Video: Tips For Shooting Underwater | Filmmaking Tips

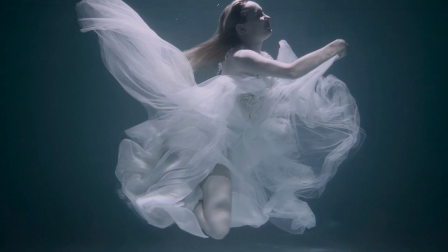I love the underwater look it's so dreamy it's fun and some of my favorite photos have used the technique recently I finally got the opportunity to shoot my own photos and videos underwater and you know I'd love to stand here and tell you that shooting underwater is fun easy breezy and you can do it all with this one special trick but no not at all as I came to find out shooting underwater is extremely difficult. I watched so many videos about underwater shoots where everyone was just laughing and dancing and having a good time all under the sun and I thought it was gonna be the same for me. But guess what? False. I was basically voluntarily drowning for an hour straight.
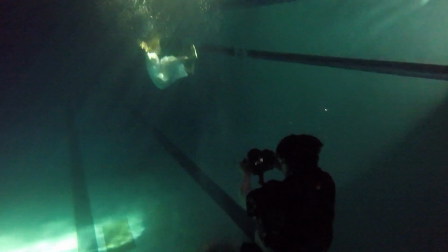So today I'm gonna talk to you about some of the things that I thought I did right on my shoot and tell you a little bit more of the things that I wish I did. So if you want to try this out on your own you can do it a lot better than me. So let's dive in.
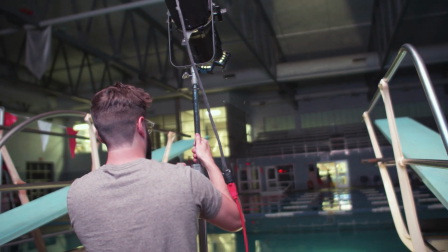For this shoot, my main source of light was a Leco light pointed directly at the water.
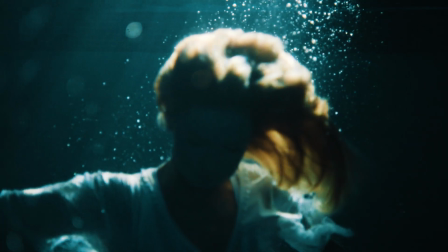Hard light from water sources works wonders since I knew the water was going to displace and reflect a lot of the light on its own.
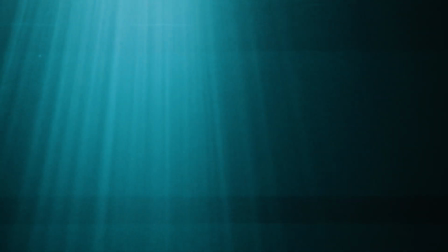Direct light also really highlights the ray effect when shooting in water that you normally wouldn't get with a soft source.
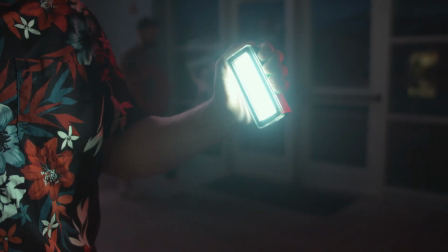If you need a good fill light, try out using an Aputure ALMW.
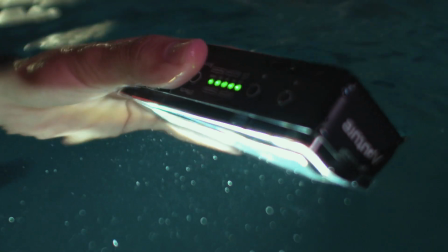There are little waterproof pocket LEDs that pack a great punch when you need to fill in details of your subject.
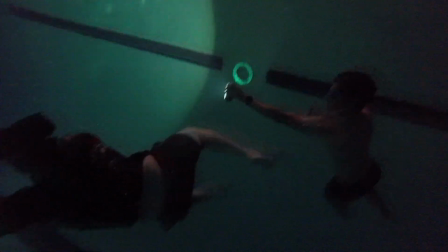Now I thought the water was going to slow down the camera's movement, and while it did a little bit, it was hard to keep straight.
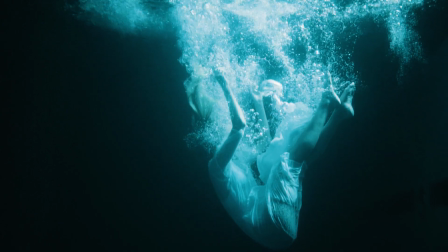You don't have gravity to help you keep your camera level, so I chose to shoot in 120 frames per second so the slowdown footage will be stable.
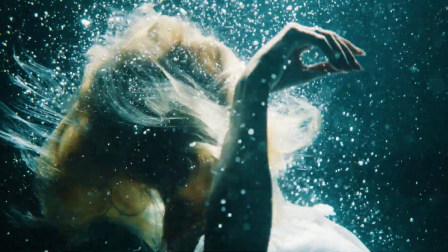It also extended the length of my usable footage. Since every shot only lasted about 10 seconds, when you shoot in a high frame rate,
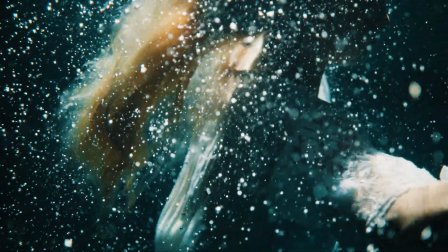you can turn that 10 second real-time clip into a 30-second clip just by converting it to 24 frames per second.
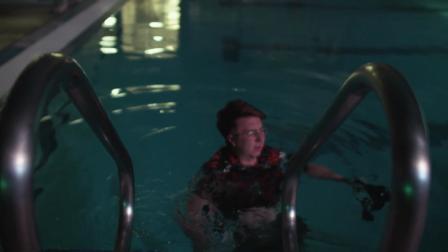Now when you got a camera housing that contains air, it's going to float, as air does. Also, fun fact, human bodies containing air tend to float as well.
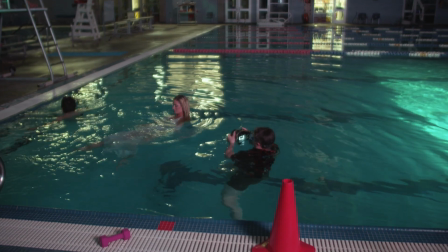If you try to sink down into the water unaided, you're going to be spending more your time fighting against nature instead of focusing on your shot.
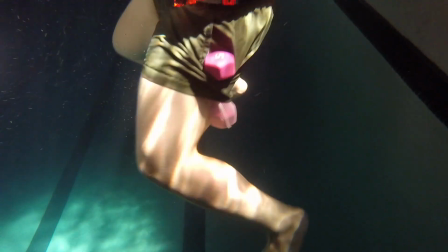If you buy a little five pound weight and put it in your pocket, you'll be able to sink down in the water without releasing your breath while still being able to tread water.
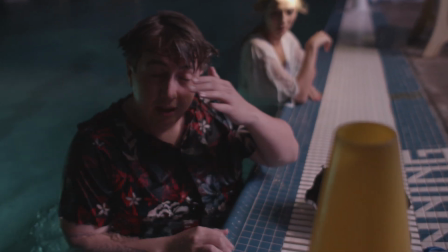It will warn you it will tire you out a little bit more because you know it's gonna weigh you down in the water. You're gonna be spending more energy treading up. And that concludes what I did right. Now on to the things I did wrong.
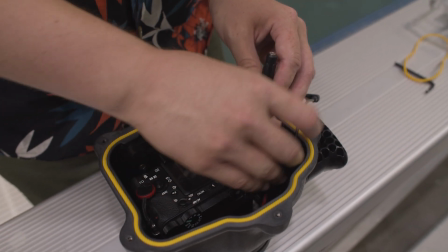Our underwater camera housing was to put it lightly a nightmare. Now I usually don't trash gear that often but god my patience ran really thin on this one.
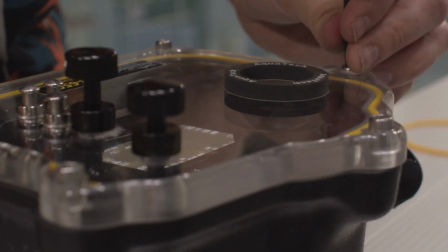For some completely nonsensical reason they decided that hex screws would be the best way to seal the o-ring making it waterproof. You know what doesn't go well together? Large bodies of water and tiny little screws. God forbid you drop one of them in the pool drain while swapping out batteries.
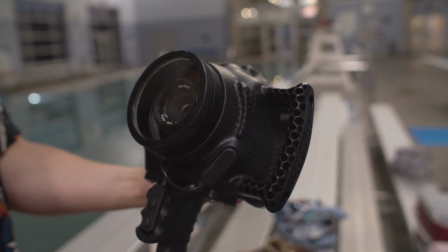The buttons on the outside didn't connect to the camera properly either which made shooting and adjusting settings a complete ordeal.
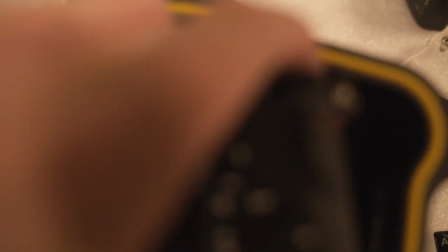And to put the cherry on top of this urinal cake I found out that it leaked and let in water when I disassembled it. Fun times! If you were going to rent or buy an underwater housing for your camera, I highly recommend getting one with buckle clasps.
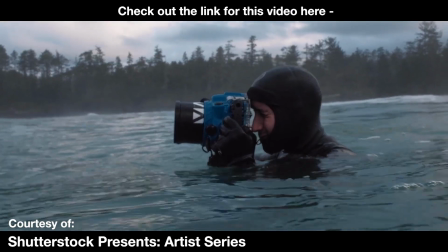They're really easy to put together and it's the type that some of our pro underwater contributors for Shutterstock use in the field. Make sure you and your talent have clear and complete communication when it comes to your vision. You can't give directions underwater. Here, try this little experiment at home. Just take a bucket of water, submerge your head in it, and try talking.
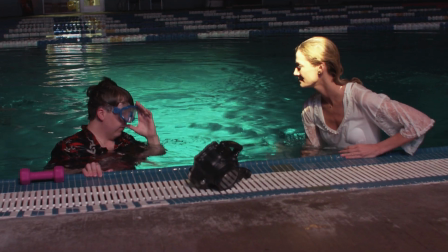You see, it's just not that practical. You and your talent need to talk about every move and what you would like to see before you go under.
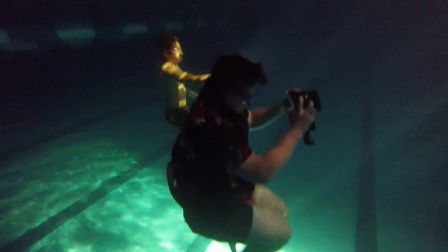There's really no way to signal that you would like a change while submerged, you know, with the lack of oxygen and everything. Surprising, but your body doesn't like being underwater, so it's kind of hard to get comfortable down there.